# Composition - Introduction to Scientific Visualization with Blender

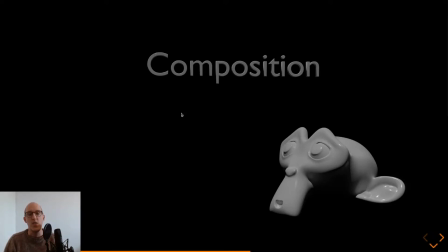0:00 Now that all the technical stuff is out of the way, we can talk about how to make an image subjectively beautiful. One way to create an image is just to randomly place some objects like a piece of text, a 3D model, and a sunlight coming from above,
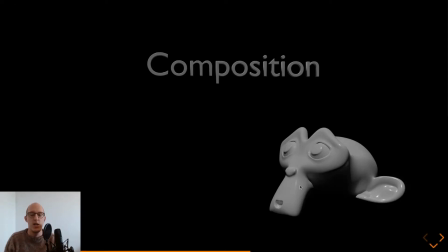0:17 and just lighten the scene and rendering it like this. well I hope you all agree that this is not a pleasing looking image but with some basic composition rules and some basic lighting and coloring theory you can create a very nice looking image out of
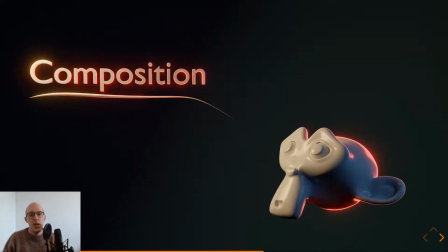0:34 this and that is the next image and here you immediately have a way more pleasing image with some basic rules for example the monkey itself it has more detail around the head it's Separate it from the background because
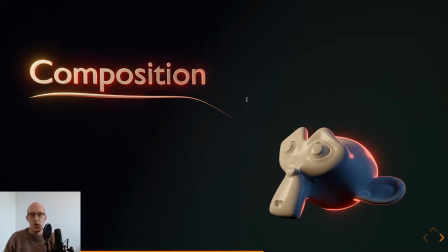0:51 of the fill light you can see what happening in the shadows You have three different lights the key light which lights up the face And show some detail in the face and you have the fill light who shows detail in the in the shadows The one is more reddish the one is more bluish which is contrasting colors
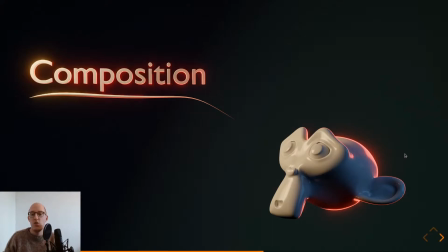1:10 And then you have a pleasing looking rim light separating the object from the background also there are some guiding lines within the scene for example when you start out at the word composition you have a line underneath the word that is pointing eventually to suzanne and then from suzanne you can also start and
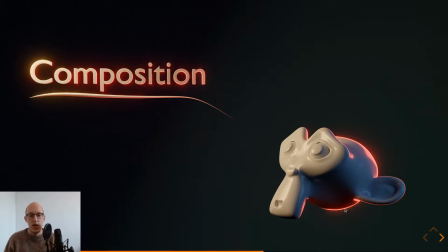1:30 suzanne is looking at the word and it's also balanced suzanne is at the bottom right the composition is at the top left and because of the gradient in the background you also have some contrasting balance but before we try to make such an image we need to
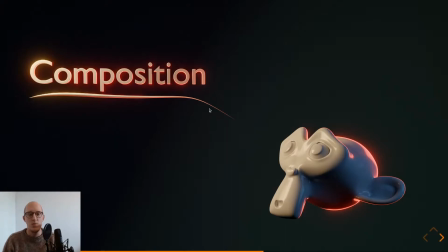1:48 understand why which is not always black and white as you can see here
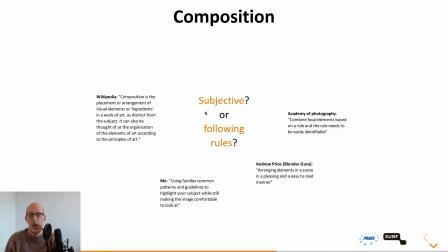1:54 composition there are multiple sources that have different opinions on what composition exactly is wikipedia says composition is placement and arrangement of visual elements or ingredients in your work of art as distinct from the subject it can also be thought
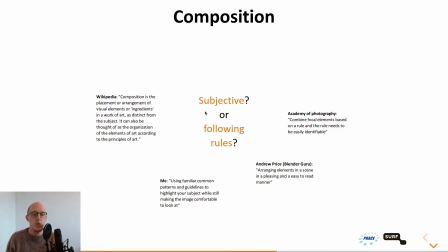2:11 of as an organization of the elements of art according to principles of art or the academy of photography combining focal elements based on a rule and the rule needs to be easily identifiable or Andrew Price
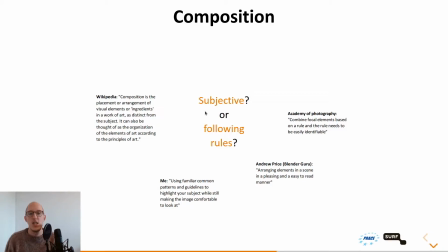2:29 the blender guru arranging elements in a scene in a pleasing and easy to read manner which i love because it's short and effective and myself using familiar common patterns and guidelines
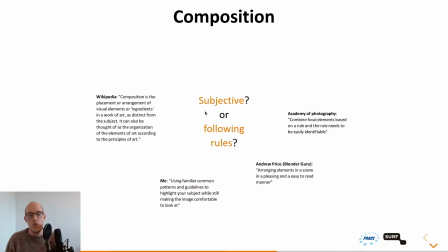2:42 to highlight your subject while still making the image comfortable to look at so yeah is it subjective or is it following rules or is it a little bit of both i would say it's a little bit of both take what you can get from these rules and make a nice image, which is nice for yourself.
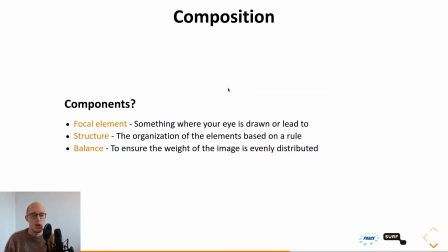But to make a nice composition, you do have some components within the image. You have the focal element, something where your eye is drawn or led to.
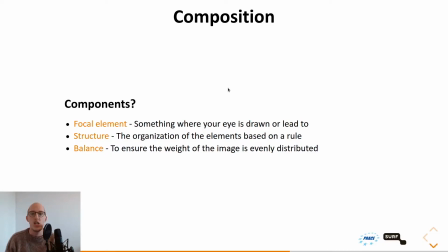3:19 You have the structure, the organization of these focal elements based on a rule.